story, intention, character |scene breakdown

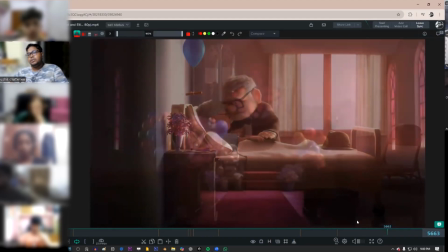20:55 Sound will give you a cue that what the character is feeling. If you go with the sound as well, that might give you some idea that how much down you have to be.
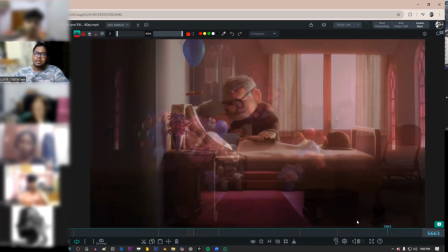21:05 Like you have to emote with the sound as well. So that will help with your emotion. If you already overthink the situation and put you on into that guilt, now the sound will something that will support you.
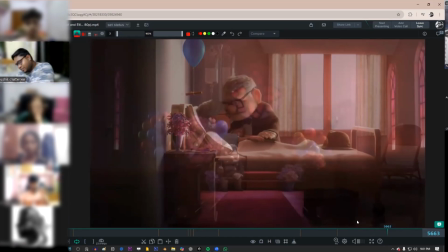21:22 It is not going to let you fall on the ground and cry. Obviously, you don't have to do that, but the sound is something that will give you backup that it's okay.
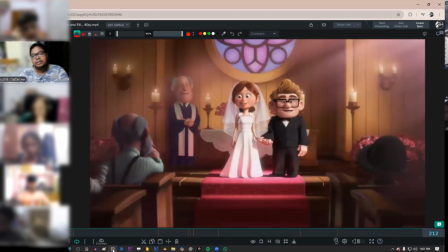21:36 Notice the camera angle of that wedding. See this? Now look at the camera angle of this scene.
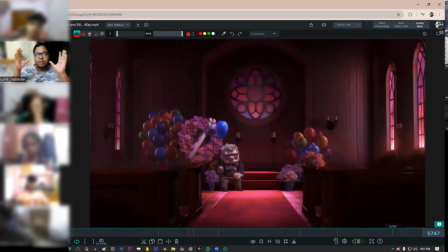21:43 Technically, it's the same camera angles, almost same setup, right? This is to hit again that this is that scene repeated, but Ellie is not there.
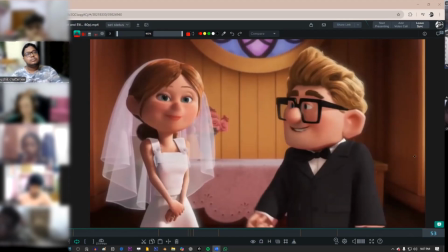21:58 Any question? I have a question on Yeah, on the balloons.
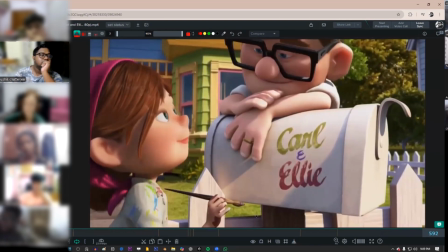22:05 I noticed that for the most part there are all those balloons. I think maybe it's establishing a like a theme, yeah. but there's one particular balloon that they're using, they're constantly using. I think it's the blue one.
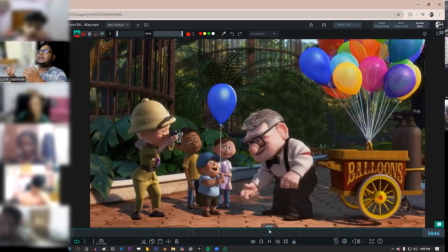22:20 Do you think there's any? It's like a rose, you can see. Like why a rose, red rose says love.
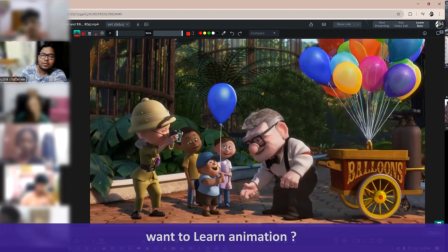22:28 If I'm giving red rose to a girl, why she connects that this is a significance of love.
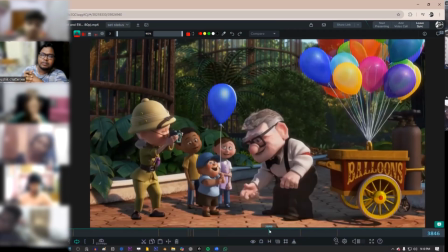22:36 That could be any flower. Maybe it could be a flower of cactus. I don't know. Anything can be, but you need to establish it. Somebody like a grandfather who used to live in caves, he thought that the rose significance love. So I'm going to give her a rose.
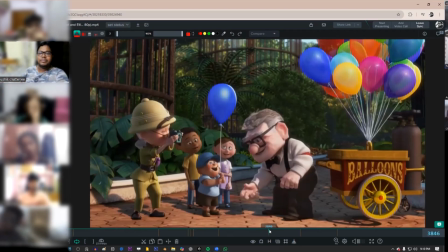22:52 And from there, this tradition started that rose is the different rose has different meaning, but red rose is the meaning for love. Right. So like that, this is also a theme like that. Blue balloon here represents love.
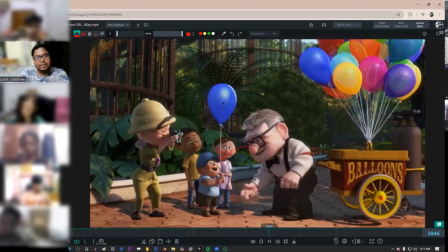23:08 So when he is giving a balloon to this character, that is like I love you. Like take that. This is my part of love I'm giving you.
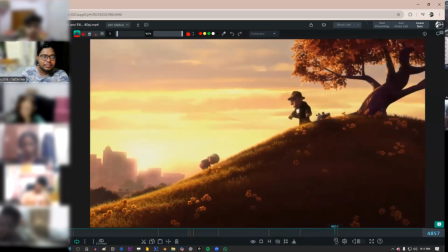23:20 The same way that same balloon, obviously not the same balloon,
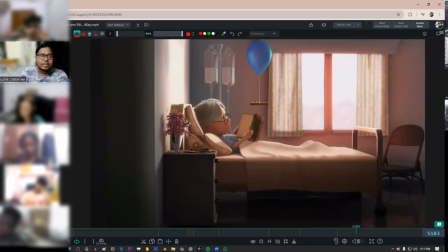23:25 but the same colored balloon is used here with the same idea that this is the sign of love. That this is now this time Carl is giving to Ellie to revive her.
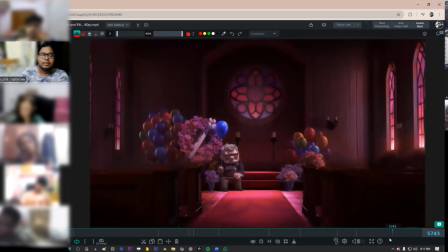23:41 And here after that, this is the remember, she is remembering her. Technically this. And we are also connecting with this very emotionally that something is lost, but that point, that blue balloon, that love stays with him.